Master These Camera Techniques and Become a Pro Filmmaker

I'm guessing you're here because you want to improve your cinematography skills. Well, guess what? You've come to the right place because I'm going to go over 100 different shots you could do with your camera, breaking down 10 at a time, starting with the super basic ones, going into more advanced techniques that the masters use. I'm going to share tips on how to shoot these techniques, what lenses to use, and the reasoning behind the shots. Plus, we're going to look at popular films using these techniques in action. Number 1, eye level shot.
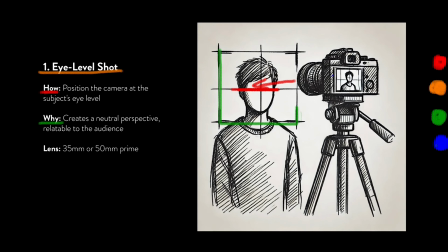(0:28)
Position the camera at the subject's eye level. This creates a natural perspective relatable to the audience. The best lenses to use are a 35 or a 50mm prime lens.
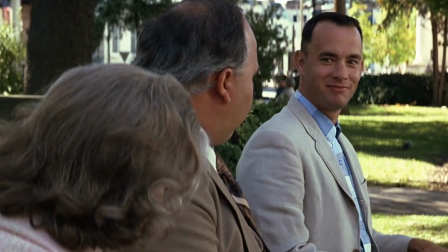(0:40)
The bus stop scenes in Forrest Gump show a nice eye-level shot while he's telling stories to strangers.
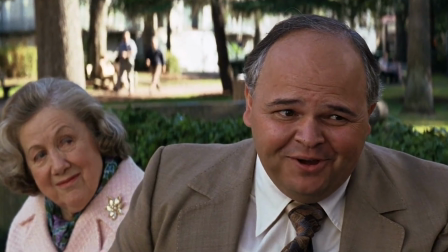(0:46)
This makes it seem that Forrest is personable and relatable.
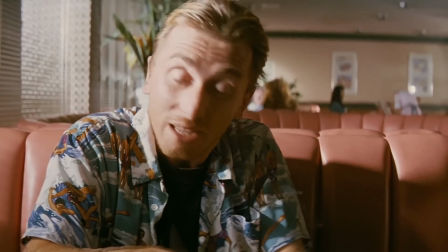(0:50)
Pulp Fiction uses the eye-level shot a little different. They're in a diner talking to each other, and it's almost as if they're talking to us because we're at eye level,
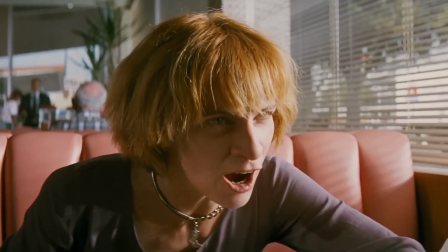(0:59)
but the eyes shift off to the side a little bit, so they're talking to each other as characters.
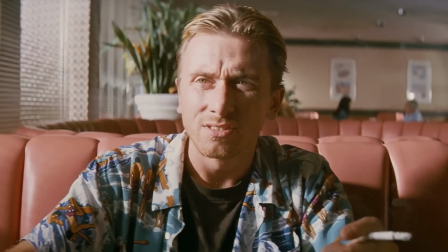(1:04)
But it shows the dynamic that they are equals, but it also creates tension in the dialogue.
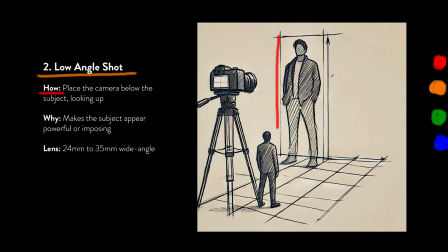(1:10)
Number 2, low angle shot. Place the camera below the subject, looking up. This makes the subject appear powerful and imposing. The best lenses are 24 to 35mm wide angle.
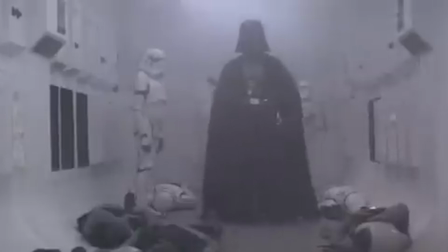(1:22)
Star Wars: A New Hope introduces Darth Vader at a low angle, which makes him appear powerful and intimidating.
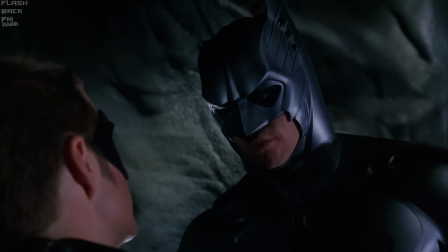(1:29)
This shot is from Dark Knight. Most Batman movies show Batman at a low angle.
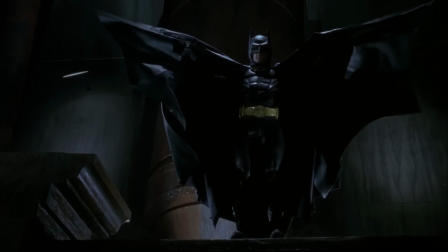(1:34)
This emphasizes his dominance and heroism. Number 3, the high angle.
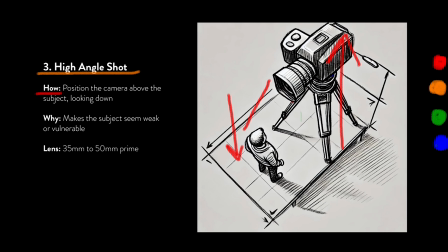(1:38)
Position the camera above the subject, looking down. This makes the subject seem weak and vulnerable. The best lenses to use are the 35 to 50mm prime lenses.
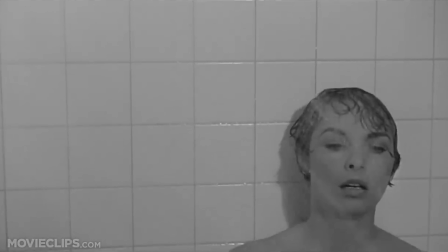(1:49)
The classic film Psycho uses a high angle shot. After the famous shower scene, this makes her look vulnerable and powerless.
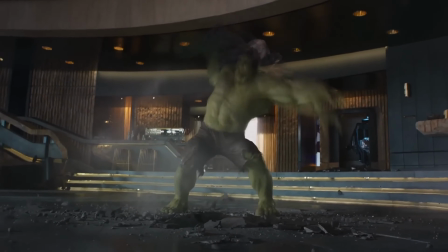(1:56)
The Avengers, when the Hulk smashes Loki, before that happens, Loki is shot at a low angle, making him seem powerful.
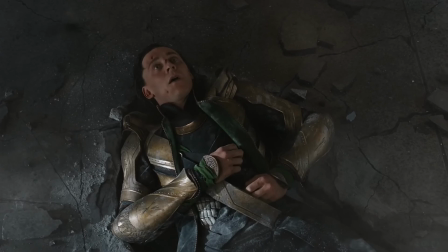(2:03)
But then the Hulk smashes him, and now it shows him from a high angle, making him look weak and humiliated.
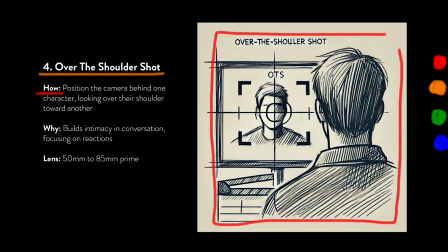(2:10)
Number 4, over the shoulder shot. Position the camera behind the character, leaving part of their shoulder in the shot. This builds intimacy within the conversation and focuses on the reactions of the actors. The best lenses are the 50 to the 85mm.
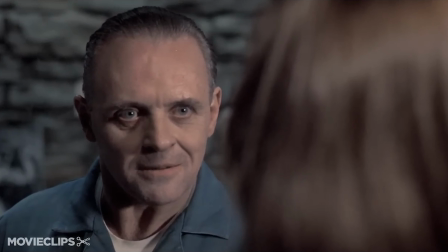(2:26)
Clarice and Hannibal Lecter's conversations seem more intimate because they use the over-the-shoulder shot and Silence of the Lambs.
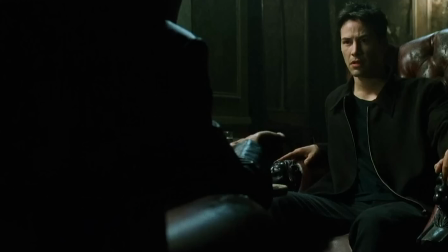(2:33)
The Matrix does an over-the-shoulder shot a little bit wider. You can even see the chair in the shot.
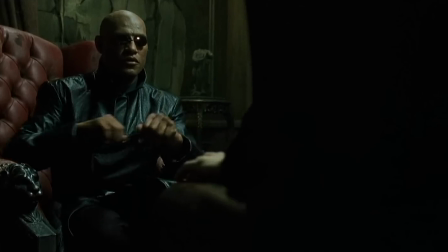(2:38)
This shows the student-mentor relationship between Morpheus and Neo. Number 5, Dutch angles.
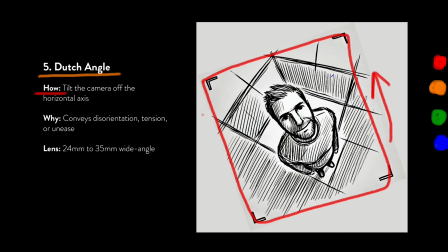(2:44)
Tilt the camera off the horizon axis. Make it a little crooked. This conveys disorientation, tension, and unease. 24 to 35mm wide angle lens works best. The Third Man, an old black and white film from 1949.
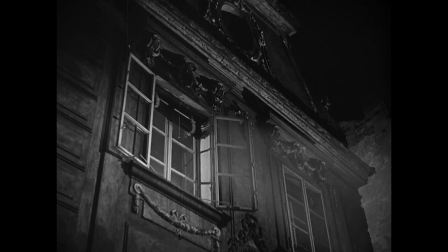(2:58)
They use Dutch angles to create that unsettling atmosphere of a post-war Vienna.
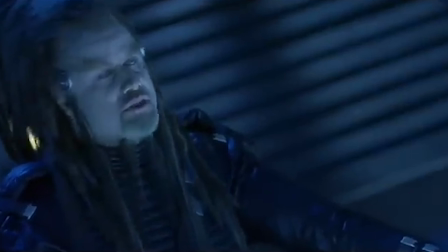(3:05)
Battlefield Earth. This film overuses Dutch angles. I mean, the whole film is a Dutch angle.
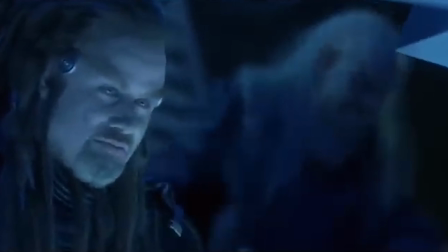(3:11)
The shots create a continuous sense of unease and awkwardness. Number 6, wide shot.
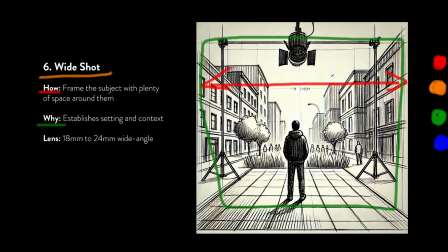(3:16)
Frame the subject with plenty of space around them. This establishes the setting and context of where am I? A nice wide angle lens, 18 to 24mm, works best. You could even go wider.
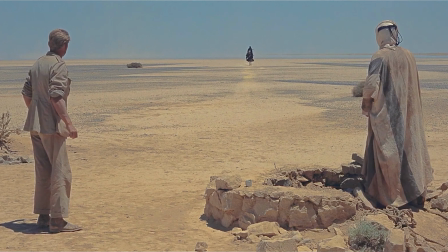(3:28)
The desert scenes in Lawrence of Arabia shows the vast barren landscape, emphasizing the smallness of Lawrence.
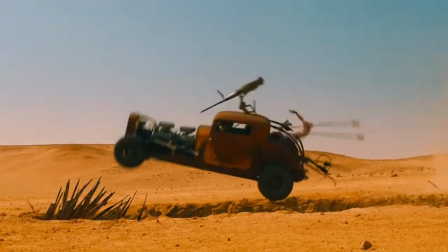(3:35)
Mad Max. You cannot have this movie without wide shots. It shows the desolation of the desert, the landscape, the chaos, the vehicles and combat.
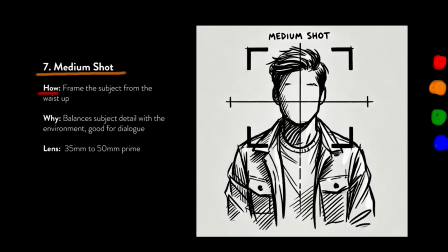(3:45)
That you want to see it all. Number 7, medium shot. Frame the subject from the waist up. The medium shot is good for dialogue because it shows part of the body and details of the facial expressions.
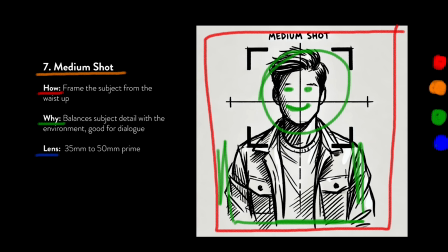(3:57)
Good lenses would be 35 to 50mm prime lenses.
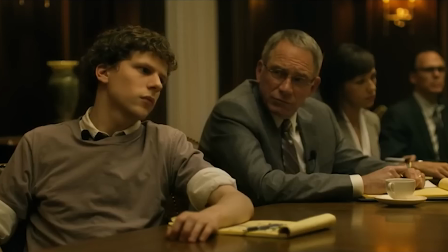(4:01)
The Social Network uses medium shots to capture both body language and facial expressions.
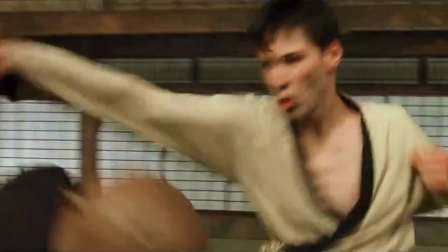(4:06)
The action training scenes in The Matrix between Neo and Morpheus are mostly mid shots because you could see the action within their kung fu,
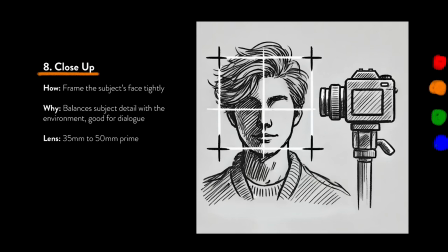(4:15)
but also the facial expressions. Number 8, close up. Frame the subject's face tightly. This highlights emotion and intensity. Good lenses would be 85 to 100mm.
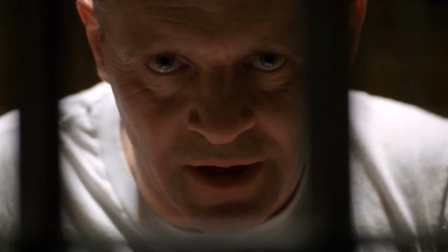(4:26)
I love those prime lenses. Silence of the Lambs would be nothing without the close-ups of Hannibal Lecter's face.
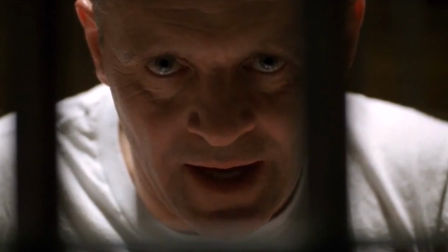(4:33)
That man is creepy. And adding Clarice's subtle but terrified looking reactions creates that uneasy intimacy and intensity.
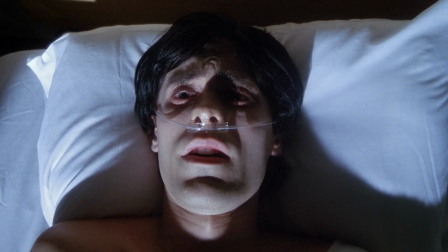(4:42)
Requiem for a Dream, when they're on drugs, it shows the claustrophobic, intense feeling within the atmosphere and the feeling of what they're going through. Number
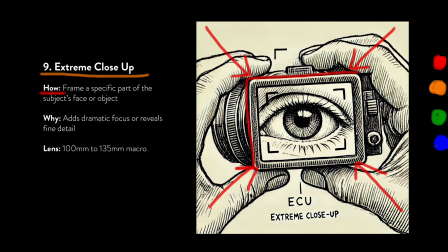(4:51)
9, extreme close-up. Frame a specific part of the subject's face like eyes or mouth or even an object. Just get really close. Great lenses for this are the 100mm to the 35mm macro lenses because we're getting close and we want detail.
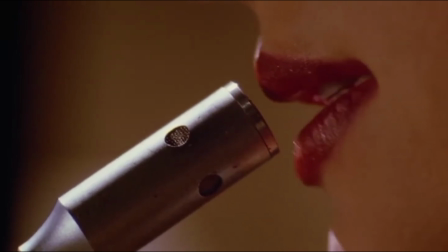(5:06)
Pulp Fiction, the extreme close-up of Mia Wallace's lips intensifies her character's allure.
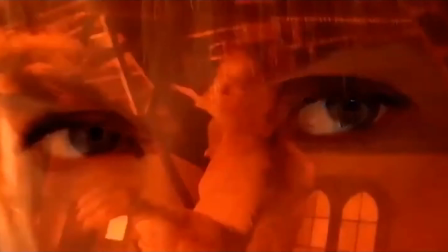(5:13)
Kill Bill, the extreme close-ups intensifies her drive for vengeance. Number 10, establishing shot.
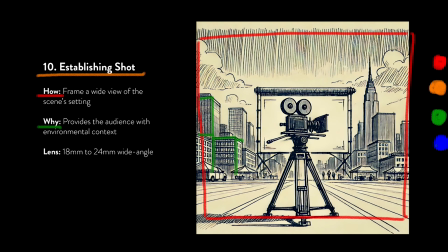(5:19)
It's similar to the wide shot, but without characters in the scene. So you want to frame a wide shot of where you are. This provides the audience with the environment and context of what type of atmosphere they are in.
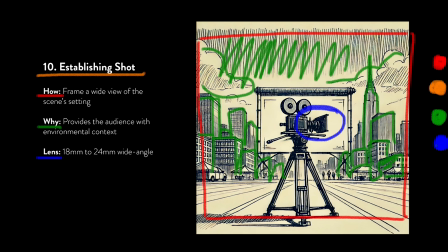(5:31)
A good lens for this is the 18 to the 24mm. Wider the better usually, as long as it doesn't distort the image, unless you're going for that look.
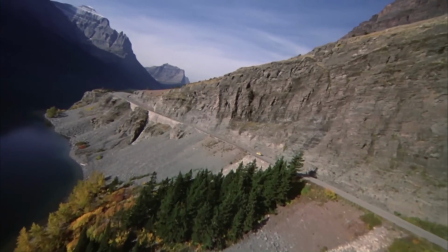(5:39)
The Shining from 1980 has a great long wide establishing shot of the car
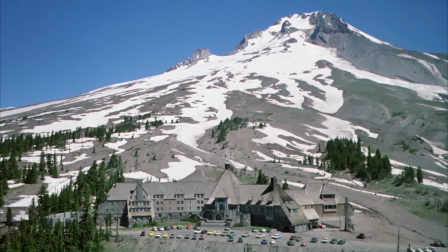(5:44)
driving through the mountains and then leading up to the isolation of the overlook of the hotel.
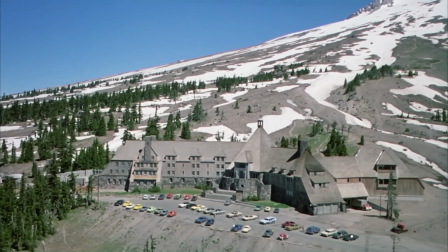(5:49)
It really gives you a sense of being out in the middle of nowhere.
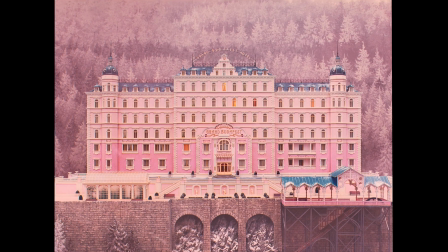(5:52)
Establishing shots like the one in the Grand Budapest Hotel sets the quirky and nostalgic tone that the film takes you on. That wraps up this video. Make sure to watch the other parts of this series and make it all the way to number 100, which will be in the 10th video.
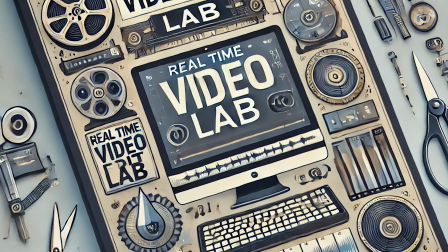(6:07)
There's not 100 videos, there's only 10. Don't forget to check out my real-time editing videos and also my indie film critique videos. And if you want your film critiqued by me, reach out. My contact is somewhere.
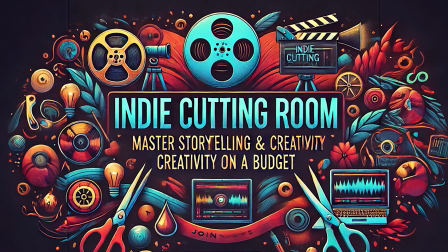(6:19)
You can find it and get yourself the free ebook, Mastering Storytelling. It's gonna help your filmmaking skills skyrocket because story is king.
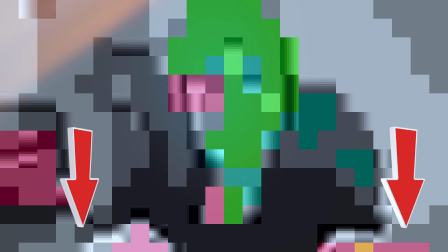(6:28)
Anyways, all the links are in the description below. You guys have a fabulous day. Okay, bye!